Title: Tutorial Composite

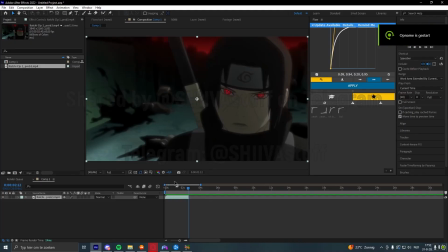Alright, so for this tutorial, we're going to be comping this scene right here. I've already used it in my nonetheless edit, but I figured this is a pretty good scene to show you how I do like my kind of dark type of comp. What I want to start with here is getting a depth map. I think I already have one, but if not, I'm going to make one right now.
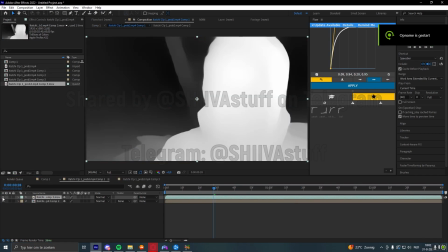Alright, there we go. Now we have the depth layer imported, and it lines up like this.
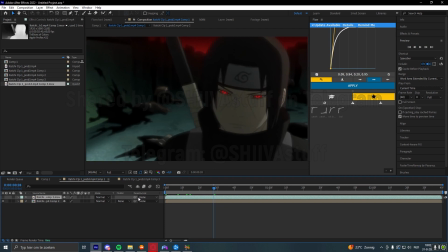And we're going to be using this for some DOF, some fog, and some of the particles. Alright, so I have my solid with my fractal noise 3D. You can copy the settings from here or from the project file in the tutorial folder.
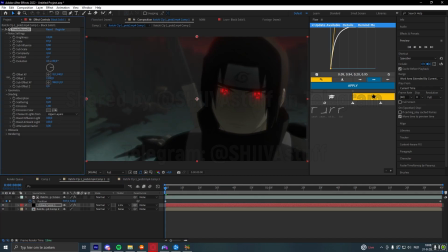It basically moves like this to give you an example what the movement would look like. And it's luma matted to a depth map that looks like this.
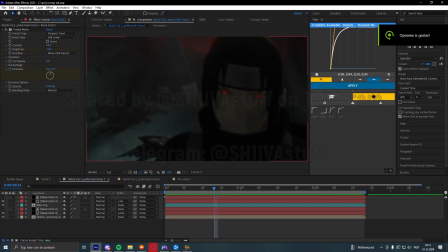I'm going to add some other stuff and I'll show you what I did. Right, so I've added two other layers of different types of fogs I like to use. So at the top here I have this one. This is basically like a wind gust of black fog at the start. So it looks like this.
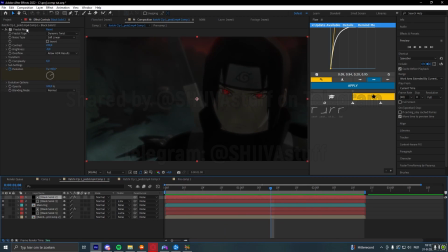And this is basically a black solid with the preset that's going to be in the effect folder in the pack.
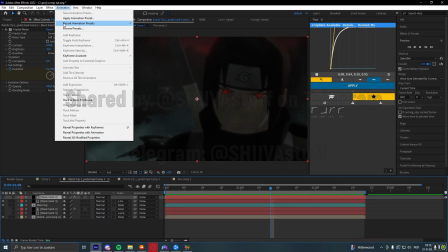It's called, let me check real quick. It's fractal noise wind gust.
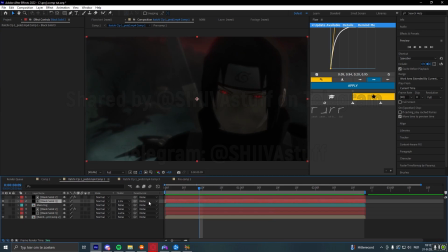You're going to apply this to a solid and then add a black solid underneath and set that to luma inverted matte, and it's going to give this effect. And then I added another fractal noise and it looks like this. It's more of a general
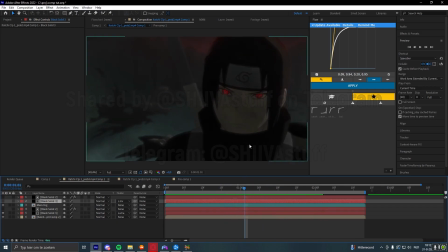fractal noise, you could say. It's just these subtle fog lines, I guess. These are also going to be in the pack. It's called general fractal noise.
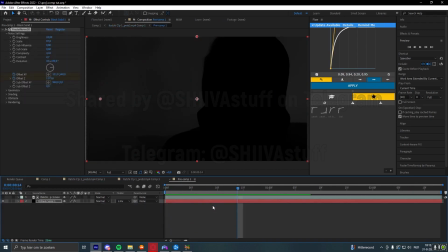These two together with the background fog animated, I added some movement with the offset settings.
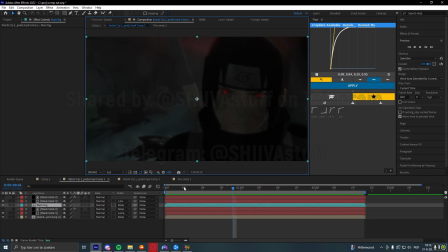Is going to look like this.
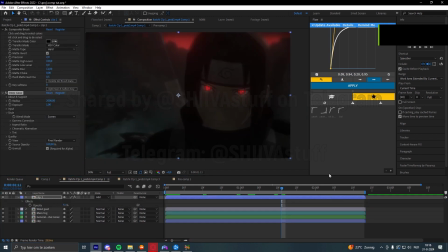And I'm going to be adding some more stuff and I'll get back to you again. Alright, so next, over everything, I copied my clip layer, added a composite brush and comped out the red eyes, and that also took the sky with it.
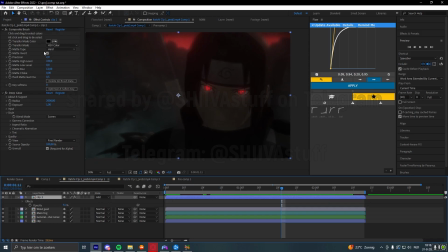I set the layer to add, inverted the composite brush and added some deep glow. And that gives these glowing eyes effect. Now the reason you want to add them over everything is because if you add them underneath all the fog, it won't do as much.
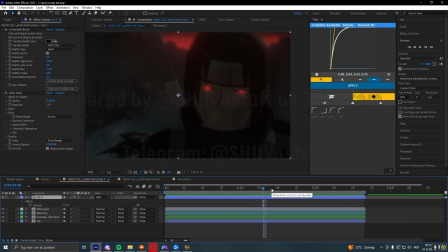But because you add them over top, it's basically going to look like the glow is shining through the fog basically. You can also just see these little highlights over the corners of his eyes, which looks really cool in my opinion. But yeah, it gives the glow a more realistic effect, like his eyes are actually, glowing.
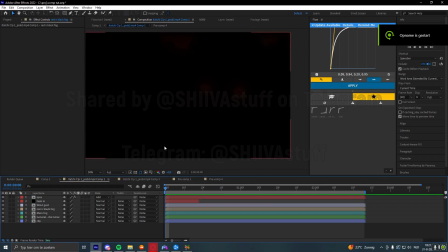Alright, so next I added this red fog that kind of flickers in and out.
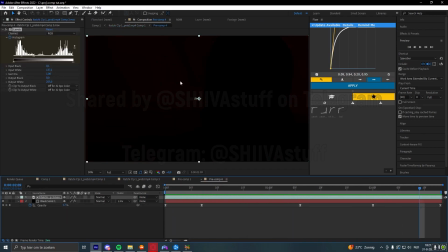The preset for this is going to be in the red and black fog section right here. And also, I'm going to make a quick change right now.
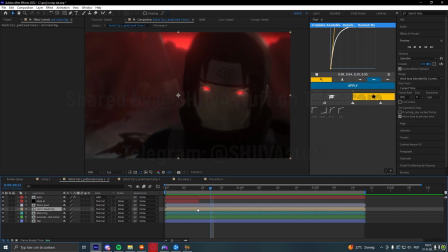For your depth layer on your fog, you want to add a little bit of... First you want to check... Yeah, so I'm going to have to invert this. For my depth layer, for my fog layers, I want to invert it and then add some deep glow.
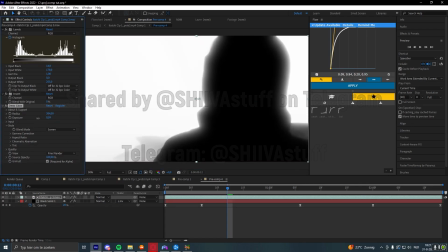Set it to maybe 300 and up it to just keep that one, should be fine. Now the reason we're going to be doing this is because this will make the fog blend in over our character a bit more.
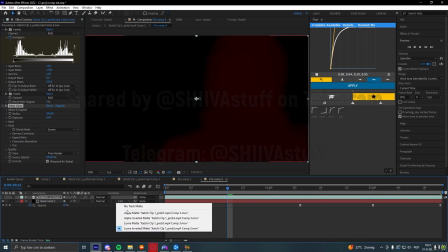So we're going to disable it and then select the other luma matte option.
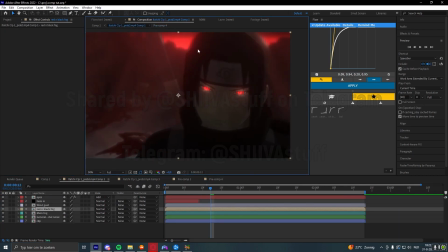As you can see, this will make the edges of our character a lot more blended in. We're also going to do this for the other fog layer. There you go. You can see that our fog is blended in a lot more. I just forgot this in the first step.